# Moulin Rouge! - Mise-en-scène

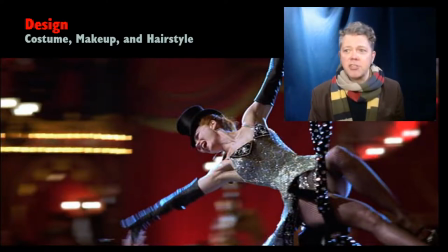[19:49]
and and some of it's fairly obvious right she sings diamonds are a girl's best friend and she's got this dress that is reminiscent of Marilyn Monroe while she's waiting for the bus stop in one of her films it's got this glitter to it and and there's just all these great pop culture references
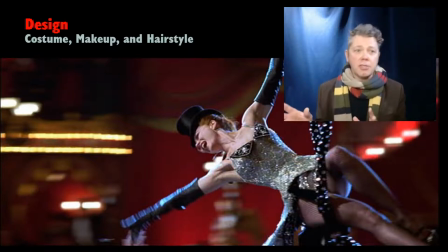[20:05]
happening through not only the the the song but the costume in tandem with that and it's a reminder that none of these things work in isolation they are always working in tandem and the best films get those things to work together in a way that really
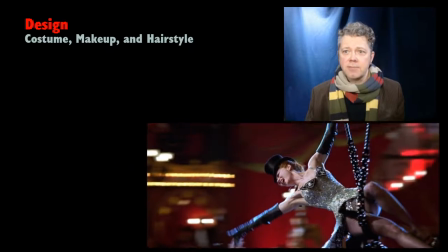[20:23]
flows that really synthesizes Nicole Kidman's costumes
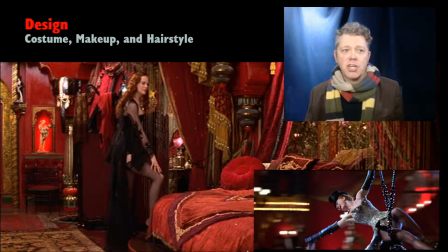[20:29]
for Satine change over the course of the film she's she's changing costumes as much as you know certain pop stars do on stage you know like from one song to the next running off stage to go and change into something else
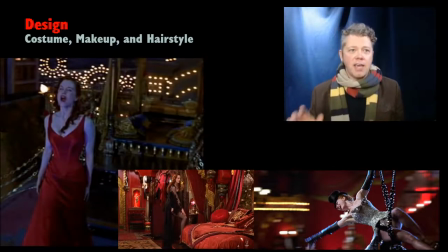[20:43]
and uh and they They have a range of ideas to them, right? Like the black outfit that she wears to seduce Christian when she thinks he's the Duke is distinct from the red dress that she wears when she meets him on top of the elephant later on.
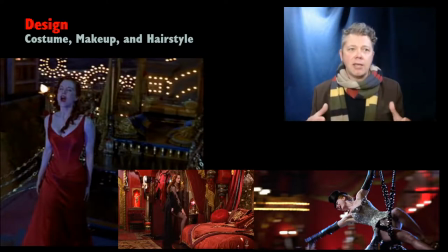[20:59]
Now, they are both coded in a sense with the idea of passion, of sexuality. But the red dress is, while not demure,
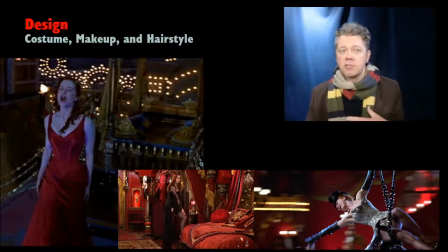[21:12]
more demure than what she was wearing when she was on the trapeze, what she was wearing when she tried to seduce Christian.
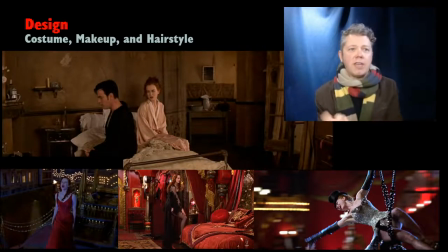[21:20]
And then we have to contrast that with some of the things that she wears when they have, that Christian and her have developed this romance, that we get these really low-key costumes.
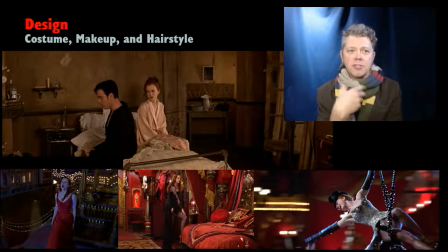[21:35]
You know, this is just a bathrobe, no frills, no glitter, no glamour at this point. And her costumes are usually very played down in terms of their intensity and for color or
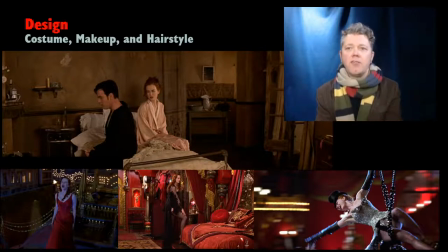[21:51]
the material that it's made from when Nicole Kidman and Ewan McGregor have to, as their characters, play out a serious scene.
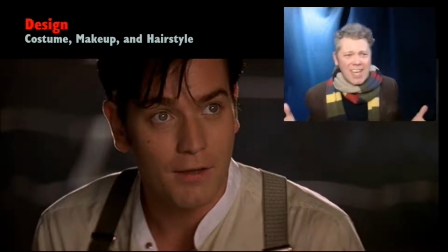[22:05]
Ewan McGregor's design for the film and we might say design there's not really much that they did to Christian I mean like the other characters they did some stuff but it looks to me like they just threw Ewan McGregor into a pretty regular looking shirt and they really didn't do much to his
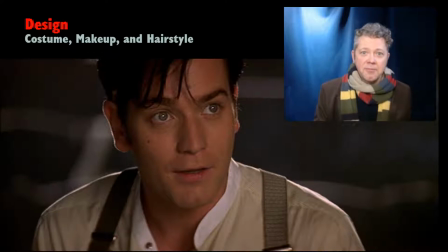[22:20]
hair and that's right you're absolutely right the costume designers for the film said that they didn't want to put him into a waistcoat and they didn't want to do anything particularly ostentatious to him. They wanted to keep him, I guess, sort of pure, as it were,
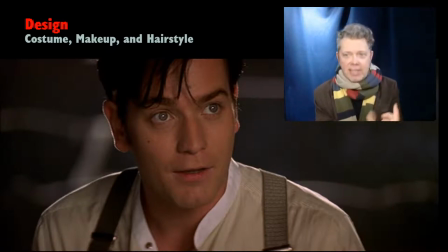[22:41]
to convey the innocence of the character. But what I want to think about for just a moment is how actors change from film to film, not only via their performance, but via what costuming can do for them.
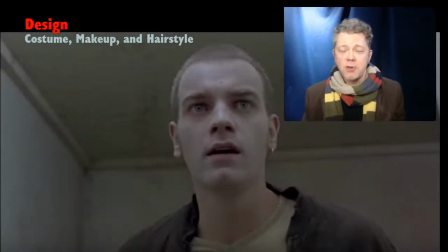[22:57]
When we think about Ewan McGregor in Trainspotting, That's a world of difference from what he looks like in this film. I mean, we probably recognize those eyes, but gosh, what a difference in hairstyle. And that translates to some degree to performance.
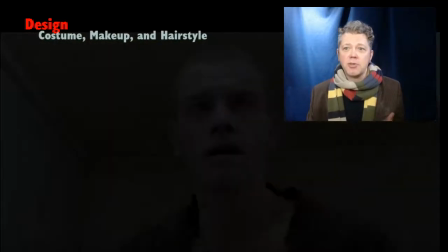[23:15]
But actors say, like, once you put the costume on, you really feel like you're the person.
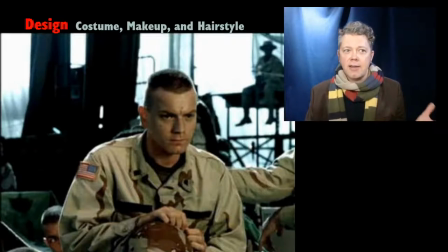[23:21]
Here he is in Black Hawk Down playing a soldier. And we recognize that he's a soldier. I honestly didn't recognize him as Ewan McGregor when I first saw the movie. He wasn't a big name at the time, but even still, I mean, he was big enough that I, you know, could usually pick, you know, those actors out.
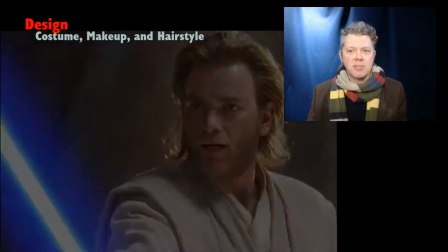[23:38]
And then I saw that he was in the film and I was like, I don't remember him being in the film. And he sort of like just fades into the background playing Obi-Wan Kenobi.
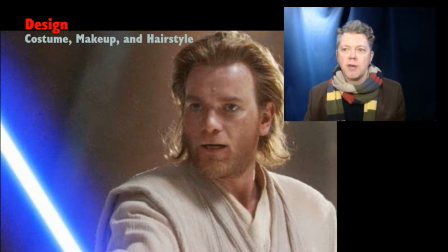[23:45]
And these were all around the same time as Moulin Rouge. His hair is longer. He's got the beard. He's supposed to look, you know, like a Jedi. Has a very particular feel to it. sort of 80s mullet kind of feel
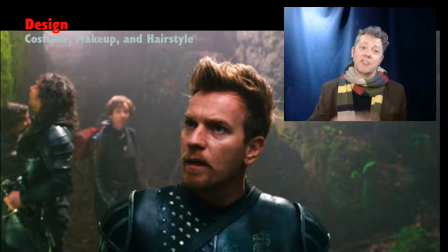[23:58]
to it and in jack the giant killer this is much later but i've always appreciated the costume design for the character that mcgregor played in jack the giant killer because he's got this sort of flamboyant swashbuckler thing going on
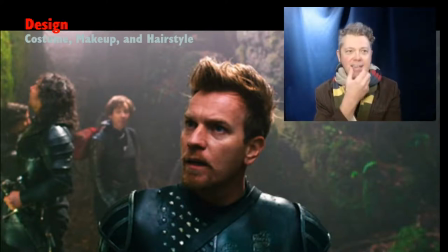[24:13]
and his haircut and his mustache and his little you know sort of goatee beard telegraph that his performance does it too.
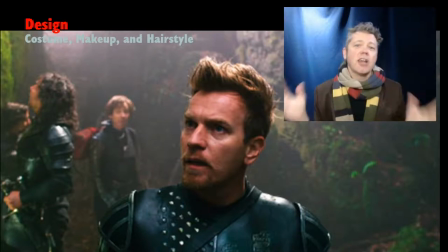[24:23]
There's a really great marriage of performance and costume in this film. And this is not a great movie, but there's some great costume moves. There's some great mise-en-scene in this film.
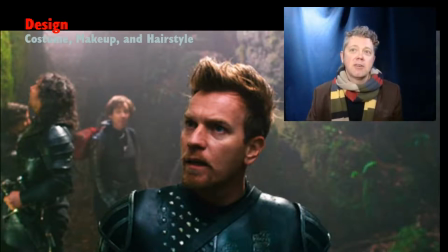[24:35]
And mise-en-scene is one of my favorite things to talk about when it comes to movies, because sometimes the story sucked and the mise-en-scene, the production design, was fabulous.
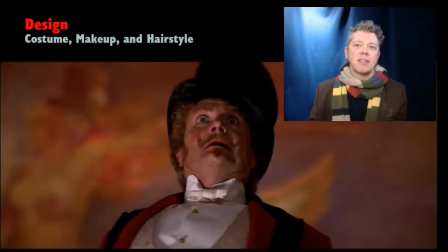[24:45]
And that's something that I think we should still be paying attention to. Jim Broadbent playing Ziedler is not the Jim Broadbent that we see
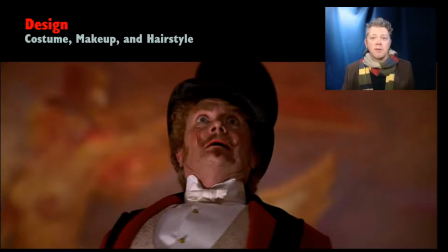[24:55]
in the Harry Potter films or the Narnia movies, right?
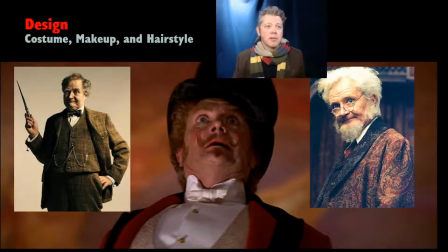[25:02]
In Lying the Witch in the Wardrobe, playing the quirky old uncle and different character.
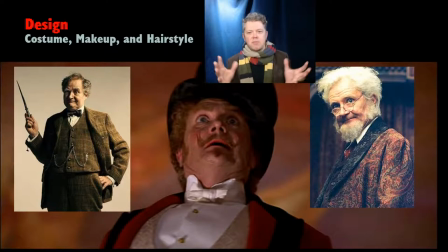[25:10]
the way that ziedler is you know is jim broadbent you can always recognize him because of that voice it's very rare that he does much with his voice to really change things up but there is a difference in these characters they're all a little quirky but i don't think that we would confuse
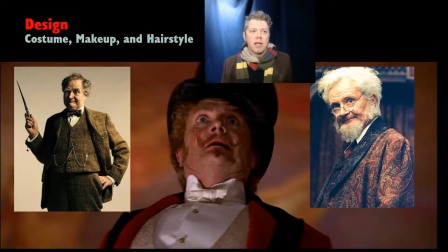[25:27]
the uncle of lying the witch in the wardrobe with the scheming ziedler like he cares right he cares about Satine,
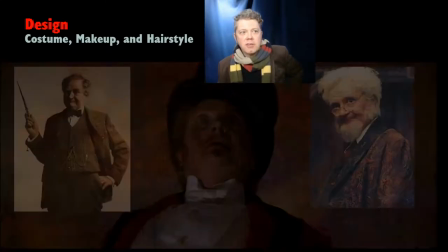[25:37]
but he's a bit of a schemer. And the movie communicates that in the costuming.
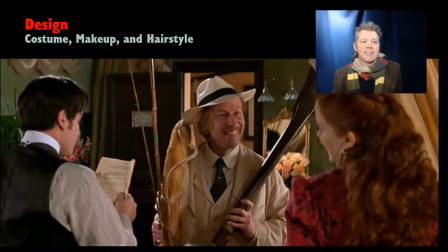[25:42]
The Duke's costuming in the scene where he comes in and he's like, you know, let's go boating, makes him ridiculous. So costuming does all sorts of things. It makes someone glamorous, can make them beautiful, can make them normal.
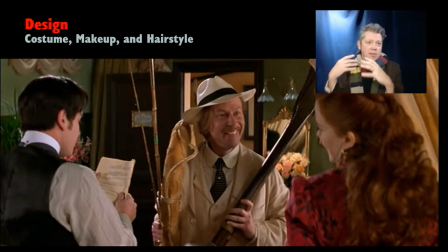[25:55]
It can make them eccentric. It can make them look like, you know, an idiot, a goofball, a buffoon.
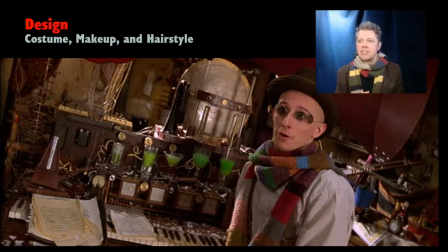[26:05]
I love this little moment here with Satie. I don't know, because I'm wearing my Doctor Who scarf right now. I'm wearing my multicolored Doctor Who scarf, which was Tom Baker's scarf on the Doctor Who series.
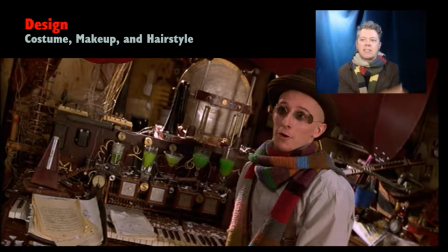[26:23]
I want to talk about costuming. But I can't help but think that Satie's scarf is supposed to be a reference to it. I don't know. Or maybe those were just popular scarves at the time. I don't know. But as I was going through doing screen captures for these lectures,
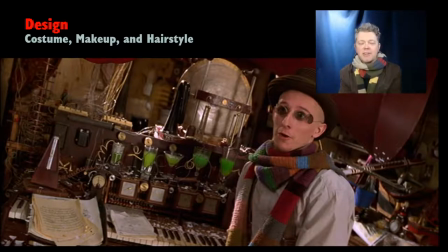[26:39]
and I saw Satie, the piano player's scarf, I was like, is that a Doctor Who scarf? And now that I'm sitting here looking at myself on a screen and looking at Satie, I'm thinking that maybe I'm just, you know, dreaming. But at the same time, I mean, my God, look at the piano itself.
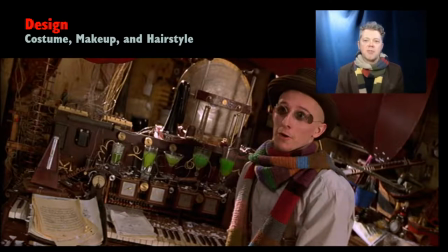[26:55]
And, you know, what mise-en-scene do we have going on here? This has got a strong steampunk vibe coming off of it. The fact that it looks like he's got absinthe powering this musical instrument. That's what it looks like to me.
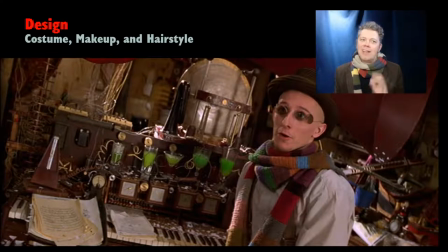[27:14]
It's like this is an absinthe-powered musical instrument. Feels very vintage TARDIS. And this is before the reboot of Doctor Who. So, you know, I don't know for sure. I can't say for sure that that's what's going on here. Maybe it was the other way around. Maybe Doctor Who borrows from this. I'm not sure. I'm rambling a bit.
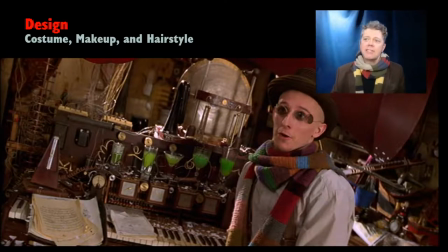[27:34]
I'm kind of off on a rabbit trail there. But I love Satie's whole setup. I think there's just something really, really great about that. And this bridges us.
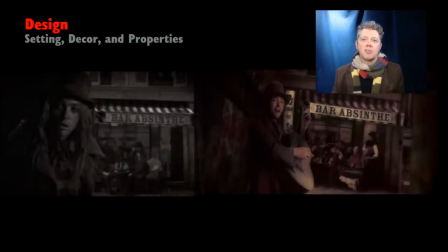[27:43]
This moves us from design with costume, makeup and hairstyle to design with setting decor and props, properties, right?
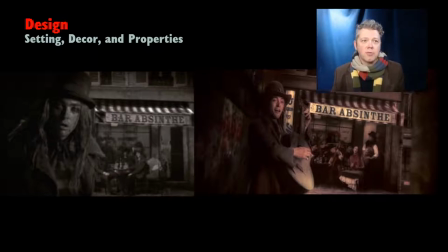[27:51]
The word properties refer to the props that we see in the film.